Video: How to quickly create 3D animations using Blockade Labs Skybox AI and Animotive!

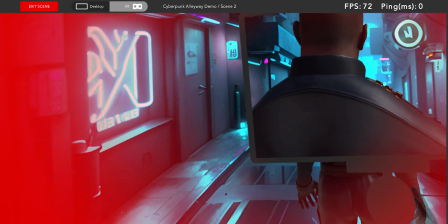246s
This time it will play back my previous performance, whilst also capturing my new performance as the invisible character.
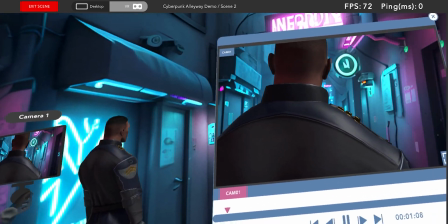252s
Once that's complete, we can now look to add some lighting continuity between the skybox and the character in the scene.
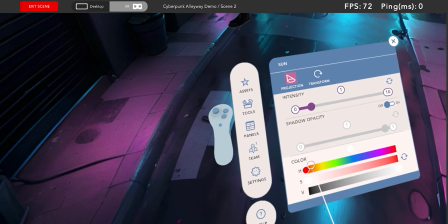258s
So first of all, I'll go to Tools and Sun. The sun represents the main directional light source in the scene.
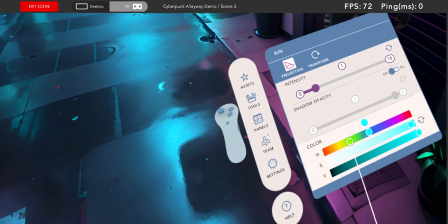264s
So I'm going to quickly match that in color temperature and intensity with the skybox,
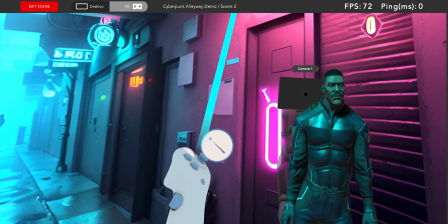271s
and then change the angle of emission to align that.
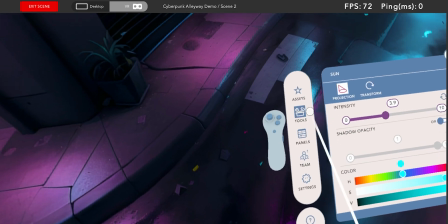274s
Next, I want to add some spotlights that are angled from the direction of some of these visual light sources in the skybox, starting with this hot pink neon sign.
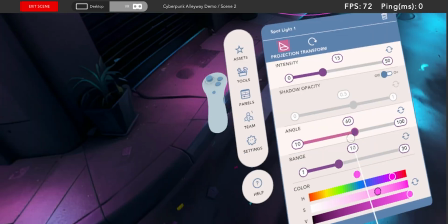285s
After positioning the spotlight, I can modify some parameters until I'm happy with the effect.
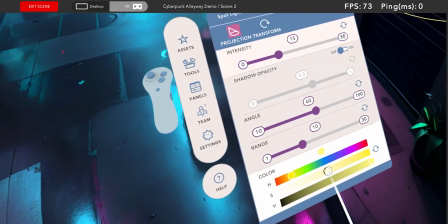291s
And I'll just repeat the process for some of the other main visible light sources.
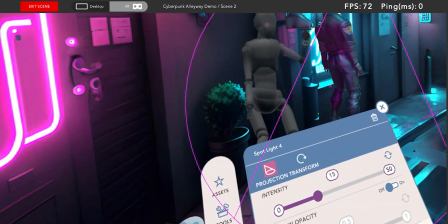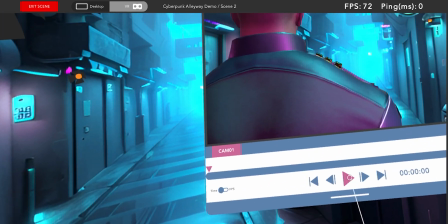303s
So the only thing that's missing for me is some shallow depth of field to add a subtle separation between the character and the background.
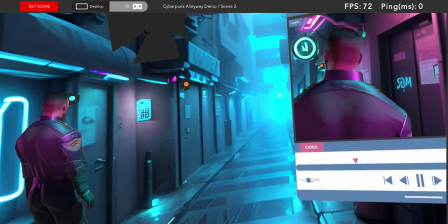310s
To achieve that, I can open the properties panel of the camera, navigate to the depth of field tab,
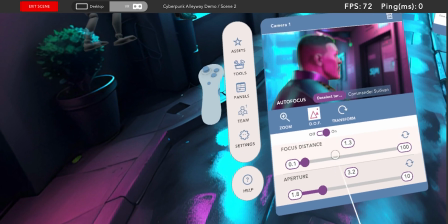316s
enable it, and select and validate an autofocus target, and then adjust the aperture until the background has a nice level of blur.
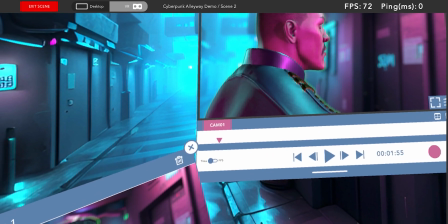325s
And the beautiful thing about the autofocus target is that the focal distance will automatically
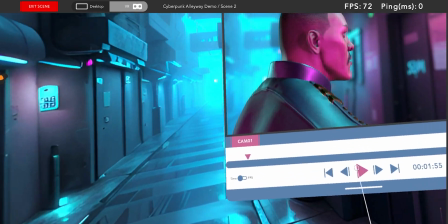330s
adjust if the distance between the camera and the target varies throughout the shot.
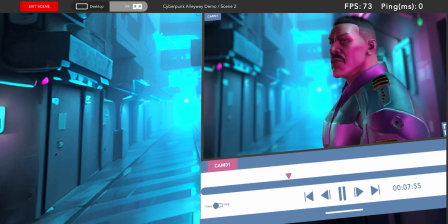335s
After a quick review, it looks like this shot is good to go. So I'm going to click on Panels, and Export, and then click Export. And after a few seconds, my video file has been exported from Animotive and is ready to share.
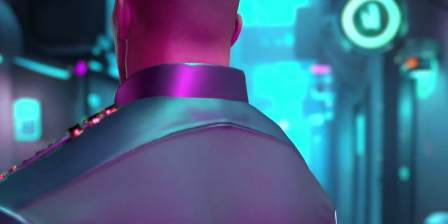348s
I hope you enjoyed the video. I've left links to all the assets and tools used so you can follow along.
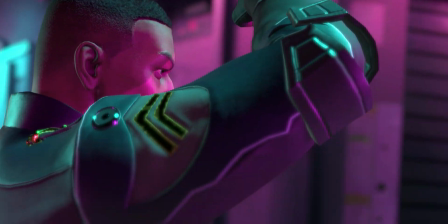353s
And I'd love to see what you come up with, so please join the Animotive Discord and upload your creations to the Animotive Videos channel.